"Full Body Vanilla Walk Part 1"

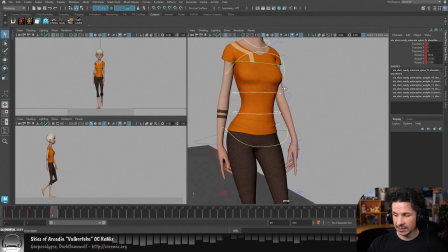4931s
Now for the chest, once again, it just counters the hips.
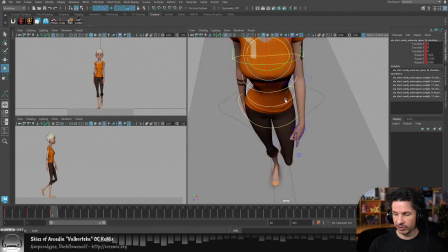4936s
Pretty simple. So if the hips have reversed their direction, so's the chest.
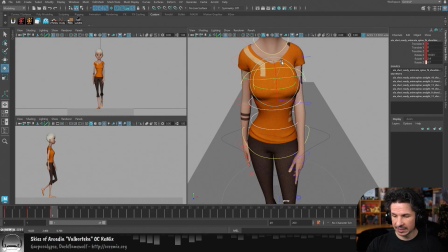4942s
It's going to go onto the other side there. And then I'm just going to exaggerate that rotation in the spine here, just like the hips. Once you have the hips in place, the spine just does the opposite in a smaller degree. So you're going to have more rotation in your hips, less in your chest.
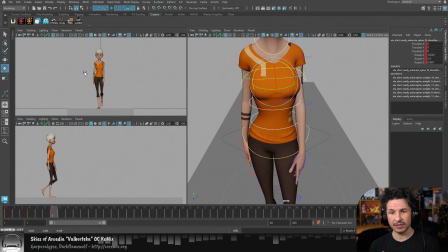4958s
And should that give the feel that the hips are leading the foot? Not really. They're going to work together. If you were to rotate this really far like this, yeah, definitely that's going to create the feeling that the hips are leading the foot.
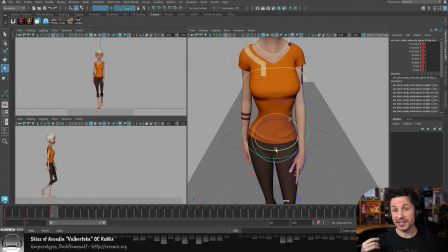4973s
But as long as they are just kind of working with it, then that's fine.
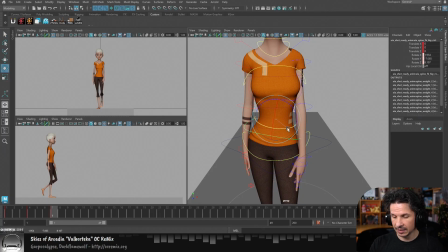4979s
We are just trying to get this to feel connected. And honestly, even if it does feel like it's leading the leg, that will usually be a little bit better because all of the muscles that are moving your leg up like this are your muscles right through here.
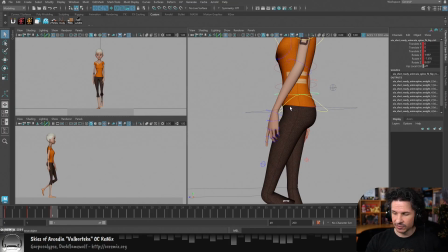4998s
Your glute muscles, your butt muscles, you've got your tendons right here that connect into your hip bone right there. All of these, as well as your quadriceps, those are all the muscles that are pulling the leg forward. And they're all connected to the hip.
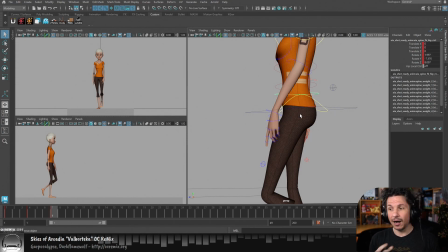5013s
So if the hip is leading, it's just going to give the feeling that all those muscles are working together and like pulling even more. If the hip is dragging, this creates the weird feeling that all of those muscles are moving that leg that has to in order to move that leg forward,
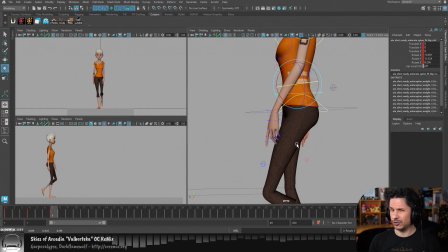5030s
and yet the hip isn't doing anything with it either. So those muscles are activating but not affecting anything, if that makes sense. And that creates the feeling less that the muscles are activating, but more of like someone's pulling the leg, like grabbing the character's knee and moving them forward.
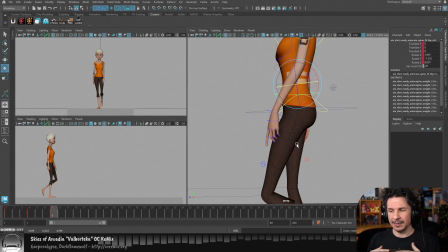5049s
So it creates this disconnected, almost unconscious motion.
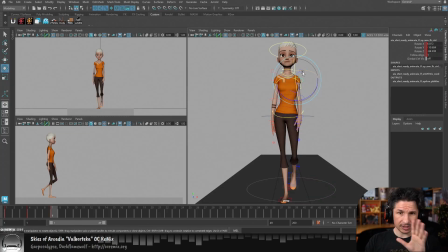5056s
So we've got that. Now, I'm not going to touch the head. Like I said, I typically ignore the head for the most part.
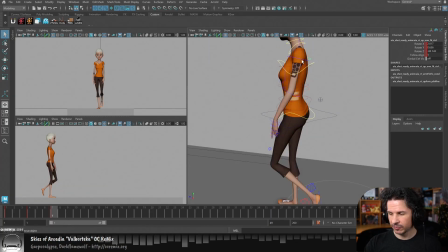5063s
And then normally ignore the arms as well, but since we've already started posing those, I'm just going to get a basic arm pass through here.
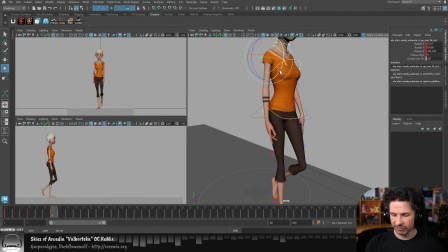5073s
Now for me, on the passing pose, I do not like to flip the arms fully on the other side yet. I like to delay them a little bit. I find it just creates a nice stylization to the walk.
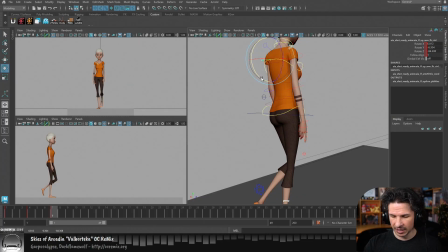5085s
But for this, I'm just going to bring them to the other side so we can compare later on. Essentially, I don't want the arms and legs to mirror themselves and be exact matches. By delaying the arms a little bit more, it creates a little bit more of a overlap in that upper body.
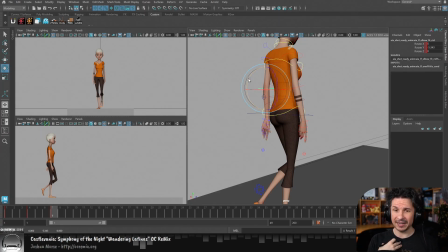5103s
The arms are like a pendulum. We talked about pendulums before and how the spine isn't a pendulum.
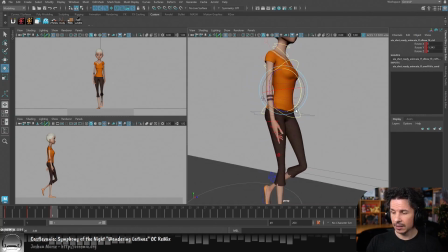5108s
The arms are a pendulum in this case. And the clavicles as well, I don't animate on my first pass.
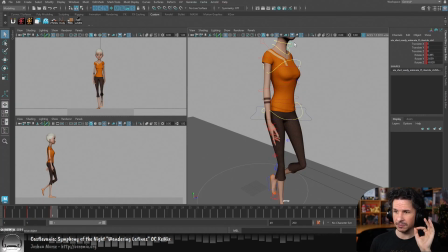5117s
I showed it earlier because it's very important to think about and to make sure that you don't forget. But once again, I want to make sure I have the main arm motion in place because the clavicles follow the arms. Once I know what the arms are doing, the clavicles are going to be easy to put in.
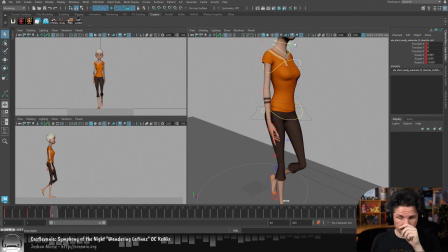5133s
If I put them in now, I'm just going to be reworking them later and doing twice as much work. So I don't worry about them, but I do think about them. I know that they're something that I need to address. Let's see here. Let me just reset the wrist rotations here.
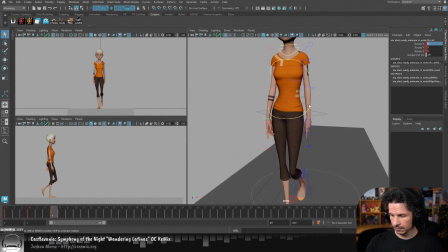Once again, I'll do the arms after I get everything else kind of in place here and refine those.
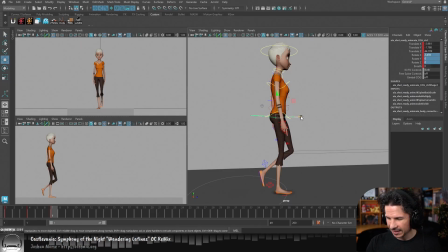5163s
So overall, this is working pretty well. I think I can push this slightly more forward here. I want that kind of general lean forward from the ankle up to the nose right there. So now we've got that. Okay.
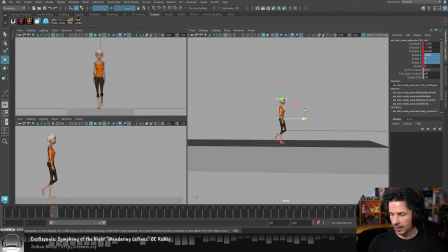5181s
Now we go to the up pose, which is, at least in my opinion, one of the least understood poses, or misunderstood poses, I should say. It is the most misunderstood pose.
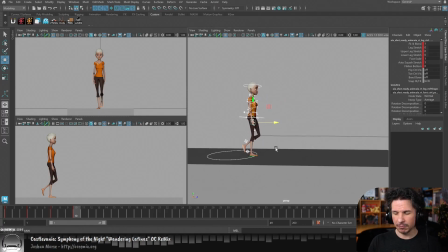5194s
And that happens for a couple of reasons.
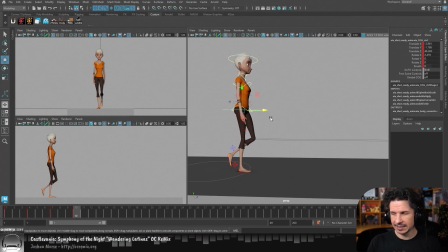5199s
The biggest reason is, Richard Williams. The Illusion of Life is one of the absolute best books for learning animation. It is amazing. I love that book. I would not be an animator without it.
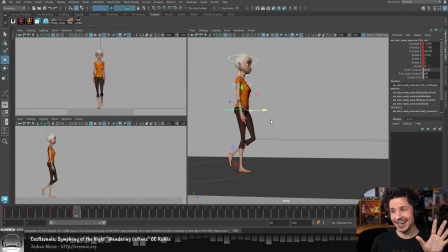5216s
But, and many of you have probably heard me rant about this, there are two elements of that book that are incorrect. And it's not so much that they're incorrect, but people don't realize the true meaning behind them. The first one is in the vanilla walk, or in the walk demo,
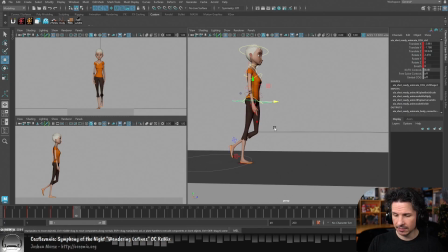5236s
they have the character going forward like this on the up pose, and they do two things. They will use that foot roll and go way up like this to exaggerate that walk, and then the forward leg is something like this for the up pose.
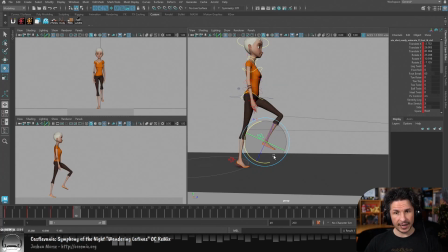5252s
So you get that, and you get that big up pose. Great. Except this is nowhere near a vanilla walk. That is wrong on every level. We do not walk like this. This is more of a march and a very cartoony walk. And in Richard Williams' book, that's what he's showcasing.
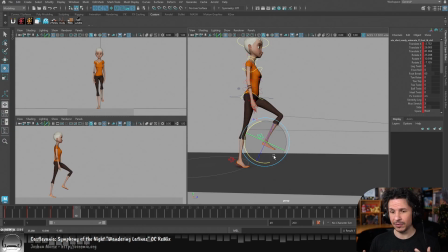5271s
It's a very exaggerated walk example, but it is not the human walk. A human walk, first of all, our foot very rarely leaves the ground on an up pose. That foot should normally be flat for most people. Sorry.
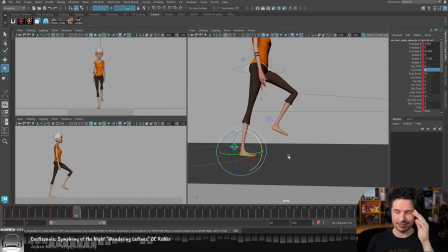5289s
Did I say Illusion of Life? The Animator Survival Kit. Wow. My brain is not where it should be. Thank you for the correction there. Yeah, Richard Williams wrote the Animator Survival Kit. Ollie Johnston and... Wow. My brain is not in book mode right now. Ollie Johnston and...
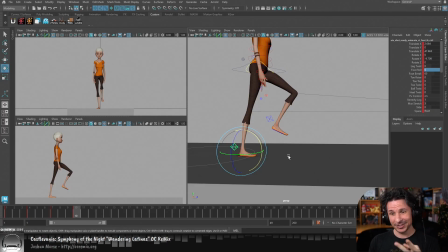5310s
someone else wrote The Illusion of Life. 2 of the 9 Old Men. Why am I blanking on his name? Frank Thomas. Thank you. I had the Thomas, like Thomas something. No, Thomas. I flipped that name completely. Thank you for all of that. Thank you for all the corrections.
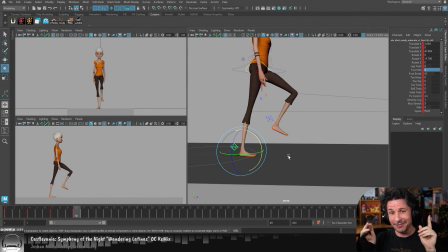5325s
This is why I like having the chat, because they can fix my misinformation right off the bat. I love it. So, in The Illusion of Life, nope. In the Animator Survival Kit, there we go. Wow. In the Animator Survival Kit, I told myself, don't say Illusion of Life.
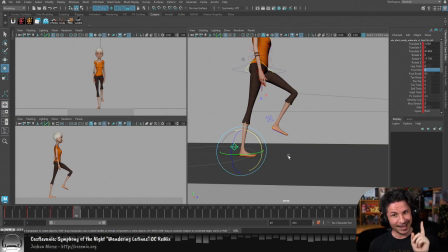5343s
Don't say Illusion of Life. What did I say? Illusion of Life. In the Animator Survival Kit, on that walk example, on the up pose, we're getting back on topic, they show that foot pushing up off the ground. No.
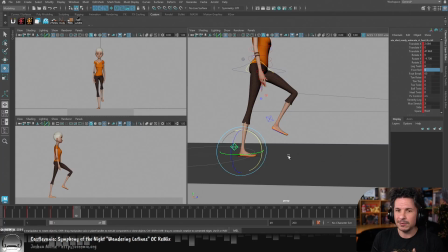5356s
In most walks, that foot stays flat on the ground because it takes too much energy to push yourself up off the ground like that. So if anything, if we do want to exaggerate this, all we need is a tiny little amount of foot roll here.
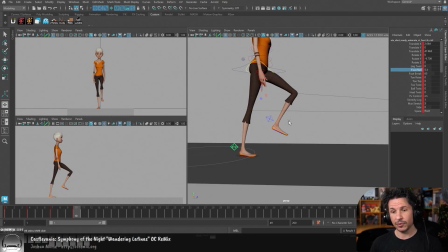5374s
Just a little bit. The other reason that is important is if you go too high with the foot roll right now, you're going to mess up the entire foot arc as the foot raises up. It's just going to mess up your entire thing. It's going to make knee pops all over the place. It's going to be a pain. So don't do that too early.